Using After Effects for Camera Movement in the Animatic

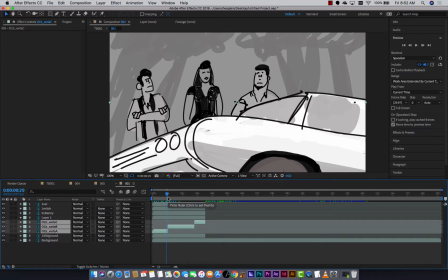So I'm going to actually kind of flatten those. Flattening in here isn't going to throw the information away, it's just going to group it.
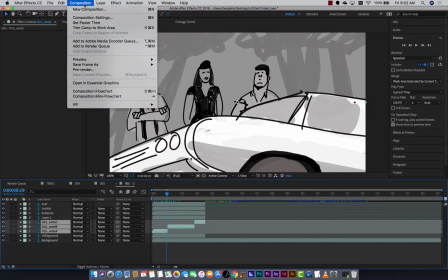So that is called precomposing.
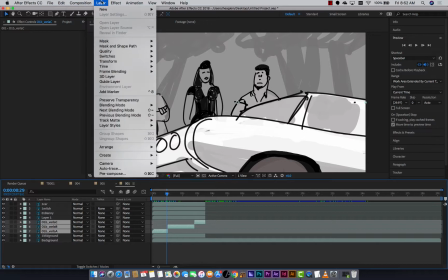And I forget where it is here, because I always have, yeah, there it is, because I use the shortcut. To precompose is to take them, group them. You'll see them appear to turn into a single line here when we do that, and that's fine.
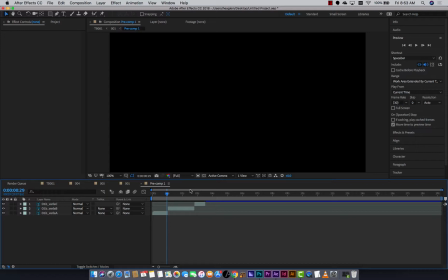If we were to double click on that line, we have access to those original parts. So it's always good to label it.
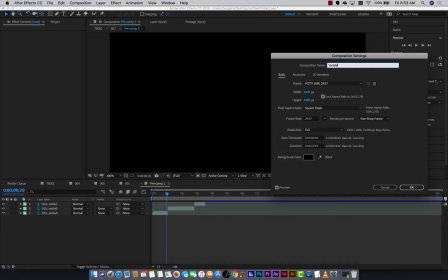I'll call it Varla midground comp or something. Composite, so we know what we're talking about.
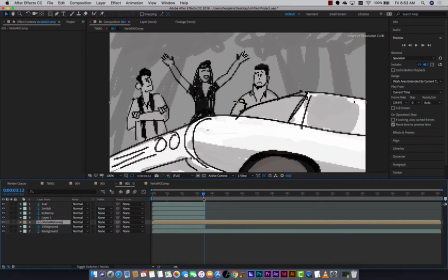But back to shot 1 here, where she is. And maybe for the sake of control here, I'll trim that down so I'm not chasing an extra piece of tail on the end of that.
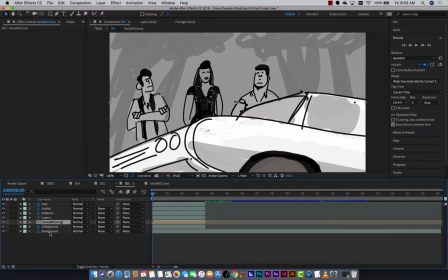All right, so background. we're going to send back the farthest in space. To get to the controls that we need, we're going to have to hit this button at the bottom which says Toggle Switches and Modes.
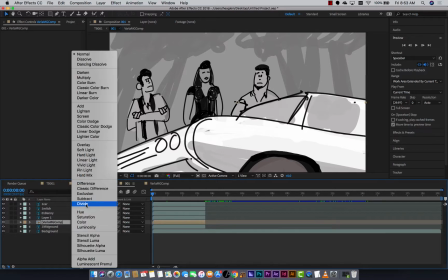So up until this point we've got something that looks a lot like Photoshop because we've got our multiplies and screens and adds and things like that under here.
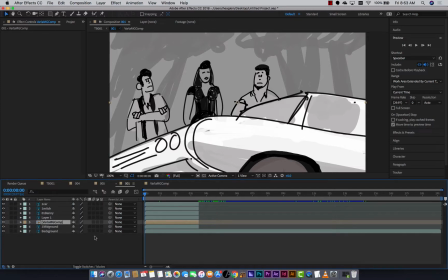If we click this, we get some things that are sort of particular to After Effects, things like frame blending and motion blur. Let me show you what motion blur does real quick on that last shot.
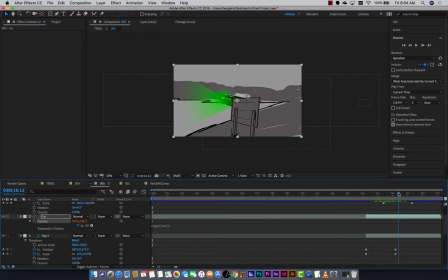So one thing that makes the signs going by feel weird is that there's no blur, which there would be if it was moving that fast. So if we switch over to modes here and we turn on blur for the signs, motion blur there and there,
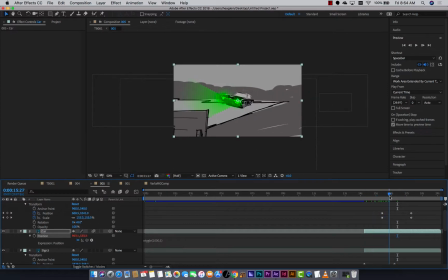and maybe we'll even do it to the car. Watch the, it would be the one sign passing by that doesn't have it. And then you also have to turn it on for the comp. There we go. Okay, so now, see how it's smeared? So it'll look smoother as a result.
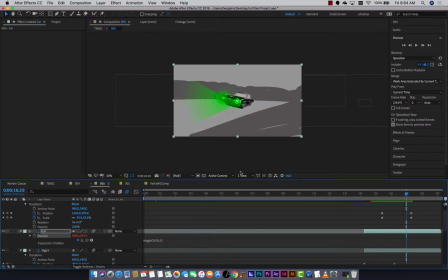Because whenever we see something that's that sharp, that isn't blurred, moving that fast, it looks wrong to the eye.
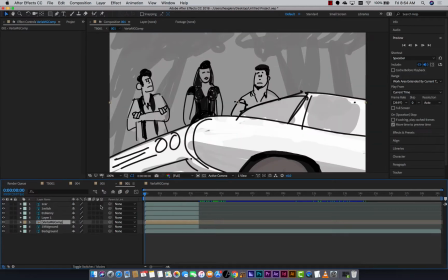Okay, so in here though, we've got a new control which is 3D layer. We're just gonna turn it on for all of them. Background, we'll send that one back in space, let's say 500.
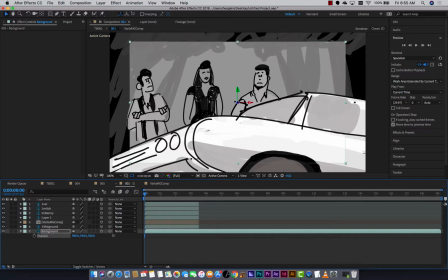Okay, and we've also, it's gotten small as a result, so we'll scale it up.
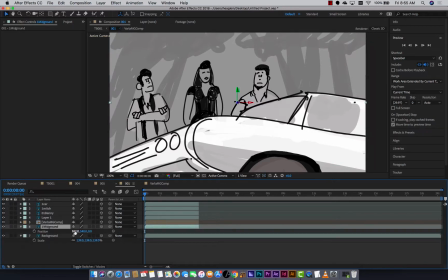Midground, we'll send that one back 300. Actually, no, we'll send it 500 because there's no detail on the back wall there, so it's all going to look the same. And we'll scale it up to fit.
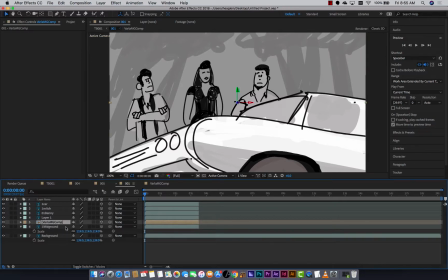All right, Varla, if that was, let's do 300 for her because she's sort of the farthest back, 300. And that's the X, Y, and Z position there. So I'm hitting Z, which is the last one there.
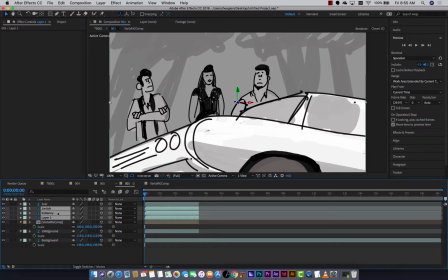Maybe we don't need to scale it. Let's find out. Mitch and Benny don't move, and layer 1 is their outline. So I'm going to put them on the same layer, and I can either pre-compose them.
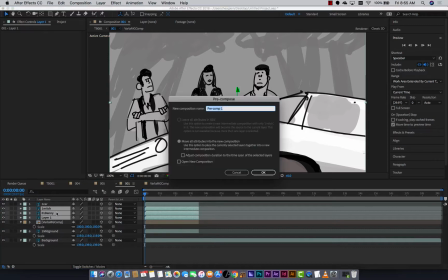Let's go ahead and do that.
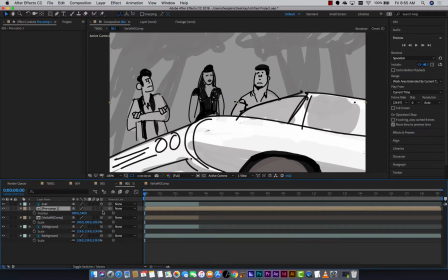Or I could change all of their parameters equally, but I will send them back in space 200. Okay. And then the car will leave where it is. We'll leave where it is. Let's try that. Okay. So nothing appears to have happened. They kind of changed size a little bit.
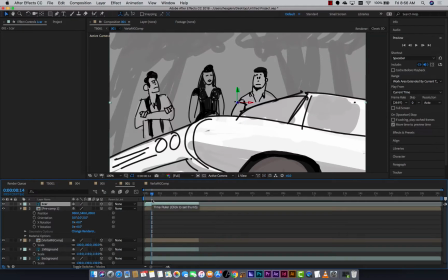I could certainly go back and cure that. Here's where it gets a little wild.
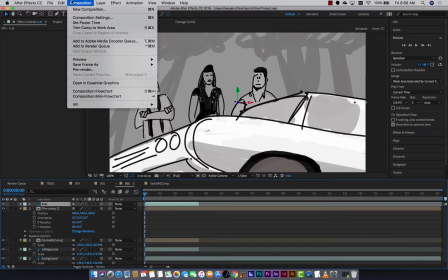We're going to add a camera. That's under new.
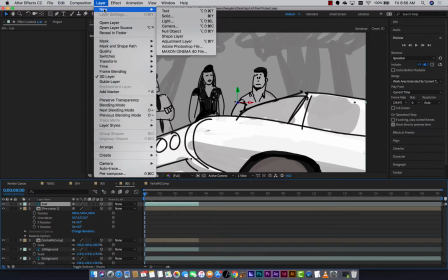Where is it? Layer, new. Layer, new, camera.
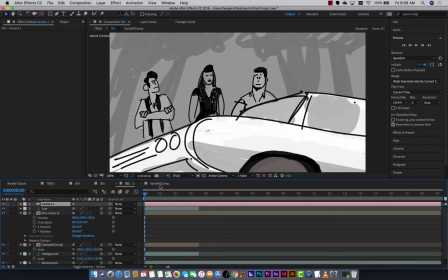And we can just use the defaults for that and say OK. We now have a camera in the scene, and we can be looking through it by clicking on camera 1. Okay. There's a camera control, which is C for camera.